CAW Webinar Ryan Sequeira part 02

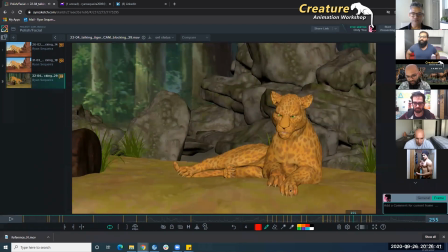(58:03)
And then of course, all the details on the toes. So when the foot plants,
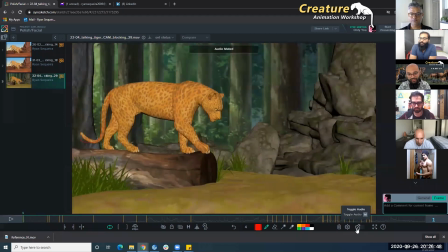(58:09)
we did one pass in the entire animation that was not just the toes reacting to the plant,
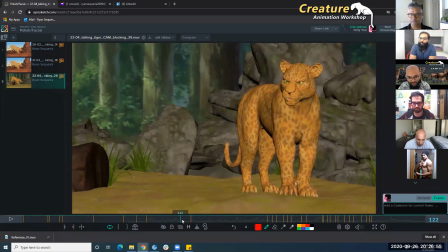(58:17)
but every time, if you see now, the weight shifts to the back right now, the toes spread out a bit. Compression. Same thing, the weight shifts to the front, toes in the front spread out a bit. And they spread out, and then they'll hold,
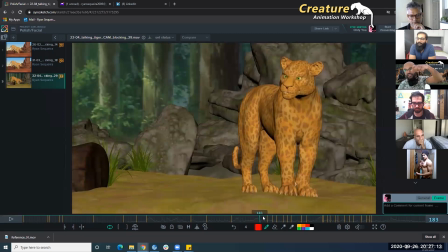(58:36)
but then as soon as the weight is lifting off, it's like this, and then coming back, and this is how Danu will show to you in your feedback. You'll act it out like that, like it's pressing onto the ground, and it's like opening up, Compression, and then come back, yeah.
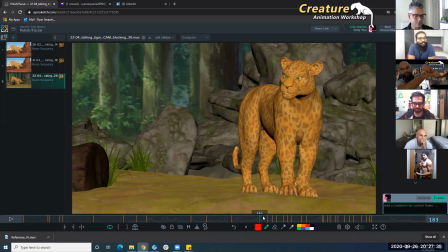(58:56)
Yeah. So as the leg is lifting up, it's gonna come in together, and then there's some drag also. So make sure if you join the workshop, you record every single one of his feedback sessions,
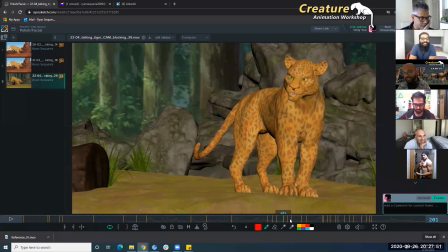(59:13)
so that I used to watch them 2-3 times before I even started doing the notes. I would watch it again, and then I would say, okay, I think I understood what he's looking for.
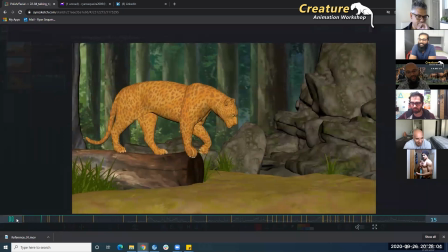(59:27)
So yeah, this was our final pass. I would say sort of approved.
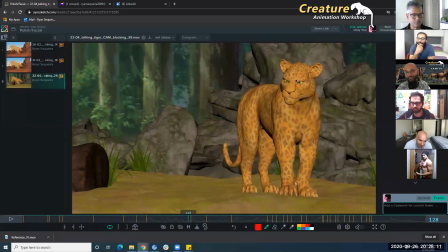(59:32)
I'm sure we made a few small changes because we started making one frame tweaks, like fixing the timing, just shifting things 1 frame, 2 frames, making it a bit tighter, like some of the timing was there,
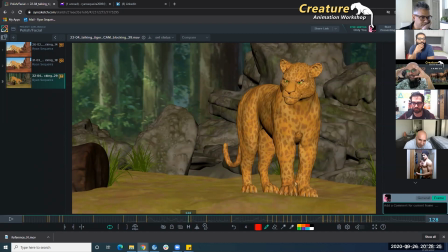(59:48)
but it was a bit floaty and we could just improve, especially on the face,
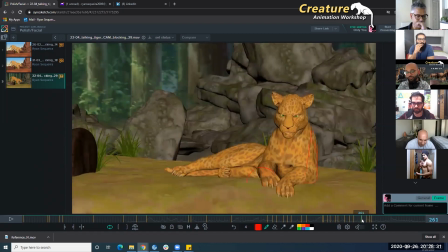(59:54)
improving the timing by just 1 or 2 frames was making it a bit more quick and a bit more, I don't know, it just felt better, Um, and this face pass,
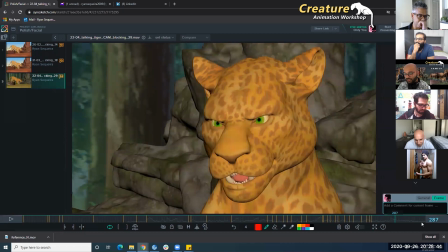(60:07)
this shot, it's just 30 frames, but we spent like making sure every single thing moved as per the mouth. If this moved, like I said, everything in the hierarchy,
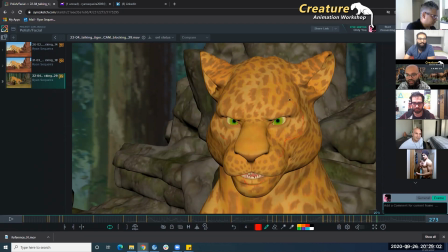(60:25)
it was like go one by one, go right through the entire head and make sure everything moved. So here, when the mouth is going into O,
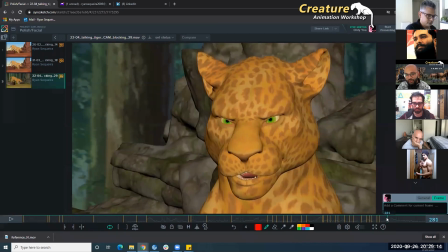(60:35)
all of this coming down, little bit of influence on the ears. You can see the eyelid getting squashed up a bit there. And also pass on the nose. It's just like making sure even the tongue was working.
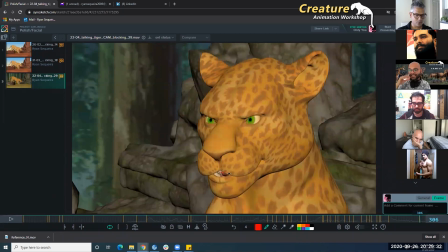(60:55)
It hit all the accents of T's and S, making sure that it sold those sounds, So if it was take, Nanu would make sure that I held the tongue there for enough frames because I was so used to like,
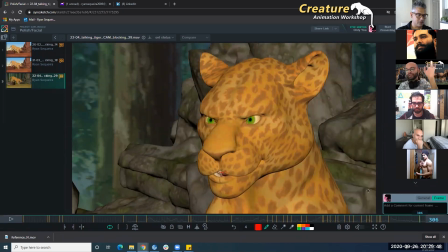(61:10)
oh, the tongue will hit the top and that's it. It will make a T sound. But he's like, no, I'm not feeling it. So I would hold the tongue there, Don't let it come back. So if you see here, the tongue it's holding there.
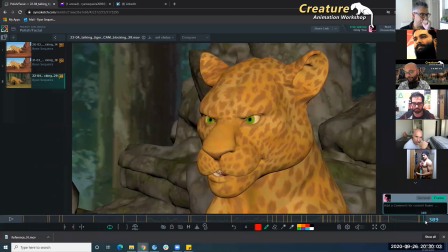(61:24)
It's there so that we can sell the sound a bit stronger. And then finally, with the last few tweaks,
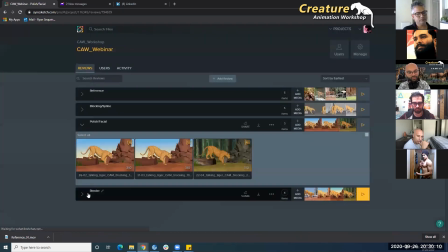(61:34)
we also started just doing like Kedal said,
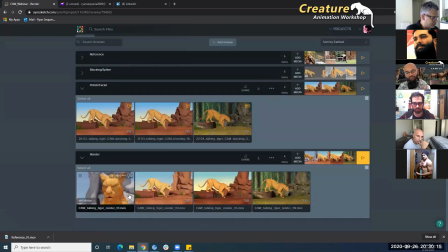(61:38)
it's important to kind of just do a pass on your rendering.
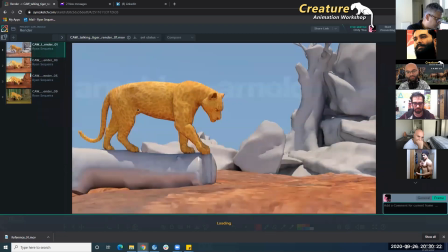(61:44)
So this was just, I'm going to quickly show, this was just me exploring different lighting angles and stuff.
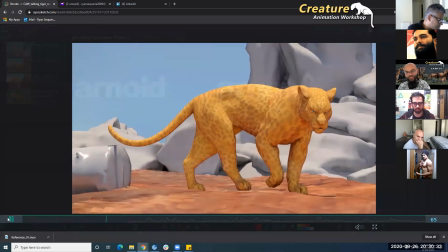(61:55)
So this was my first render pass, but it was just a test to see what it looks like when I render it.
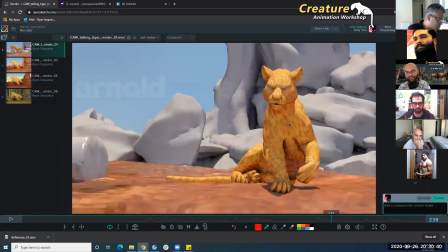(62:03)
But what happens is I felt like there was a lot of dark shadows here and stuff. So we were not able to see even inside the mouth.